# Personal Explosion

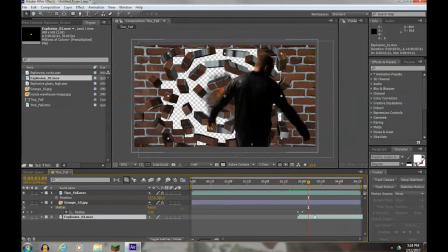I'm going to make it a lot larger.
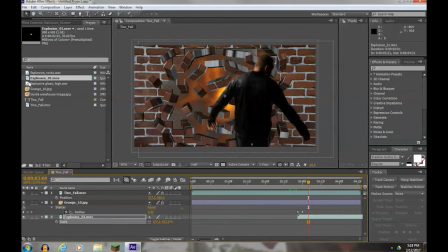I'm going to put another explosion in front of the wall. Make it fairly large too. Not quite as large though.
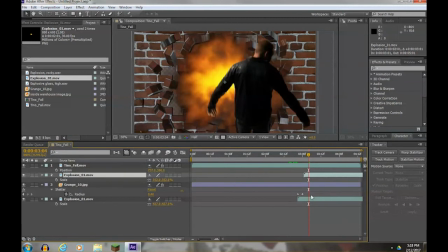So now if we look at both our explosions, I should time them out to about the same place. I think the one that's inside the wall can happen a little earlier.
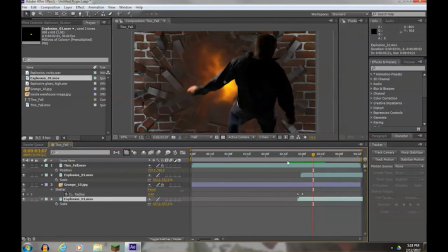So the reason why I put two explosions on is if you didn't have the second explosion, you wouldn't have smog and whatnot on this side of the wall. It would look not quite as real as you'd want it to. I think the explosion should happen on both sides of the wall.
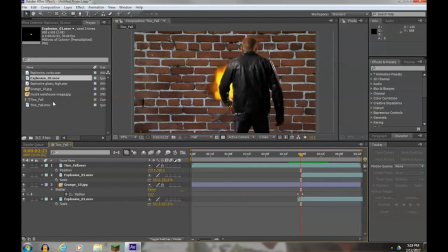Now for the sound effect, it should go in right about here. I'm going to put the explosion Rocky in first and move it over. I'm also going to grab the explosion glass and put it in and move it over.
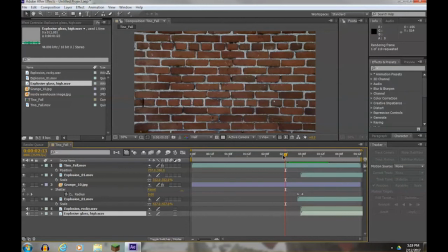You have to hit zero key to hear it. It's going to render through.
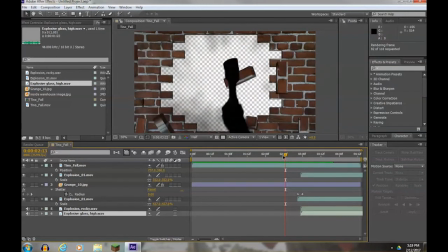Here it comes. After the rendering is over.
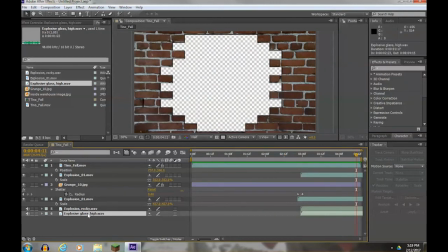The glass is too loud, so I'm going to open up the audio for the glass.
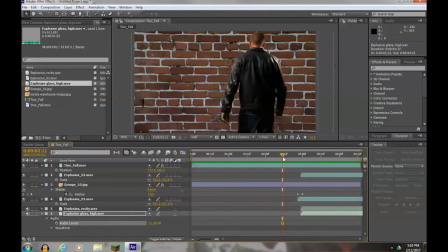And I'm going to drop the audio down a little bit. Let's try that. It should be... yeah, a little more real sounding. All right, so we've got that part in. Now, after you have a hole in the wall, there should be something back there.
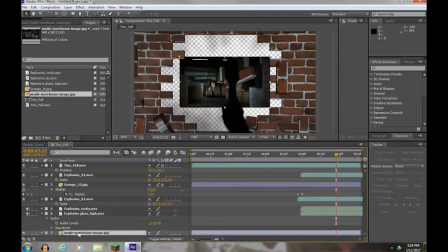So we're going to grab this warehouse and drop it at the very bottom and scale the warehouse up to an appropriate size.
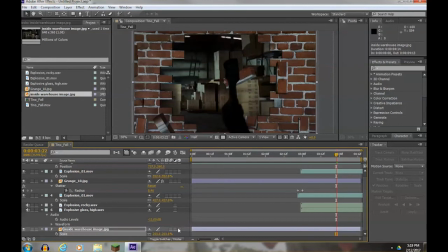And I'm going to position it as well so that it's more open right where the explosion happened. And that gives us something in the room afterwards.
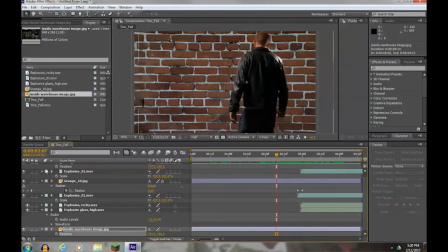For one last touch-up, I'm going to actually take the red brick wall and I'm going to add one more effect,
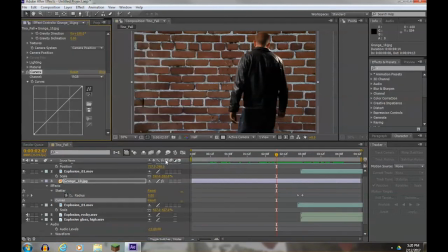color correction curves, to give it not quite such a bright look. Okay, so that's pretty much it. So at this point,
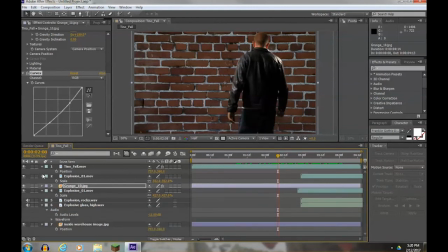you're ready to learn how to export your video so that you can upload it to a site or share it with others or just view it. And hopefully now you know how you'll make your actual explosion scene look. One last thing I'm going to do is have you go and watch the export video so
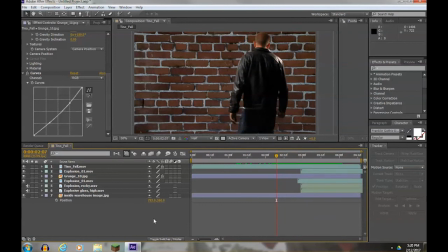you learn how to export a file so that you can then do something with your file.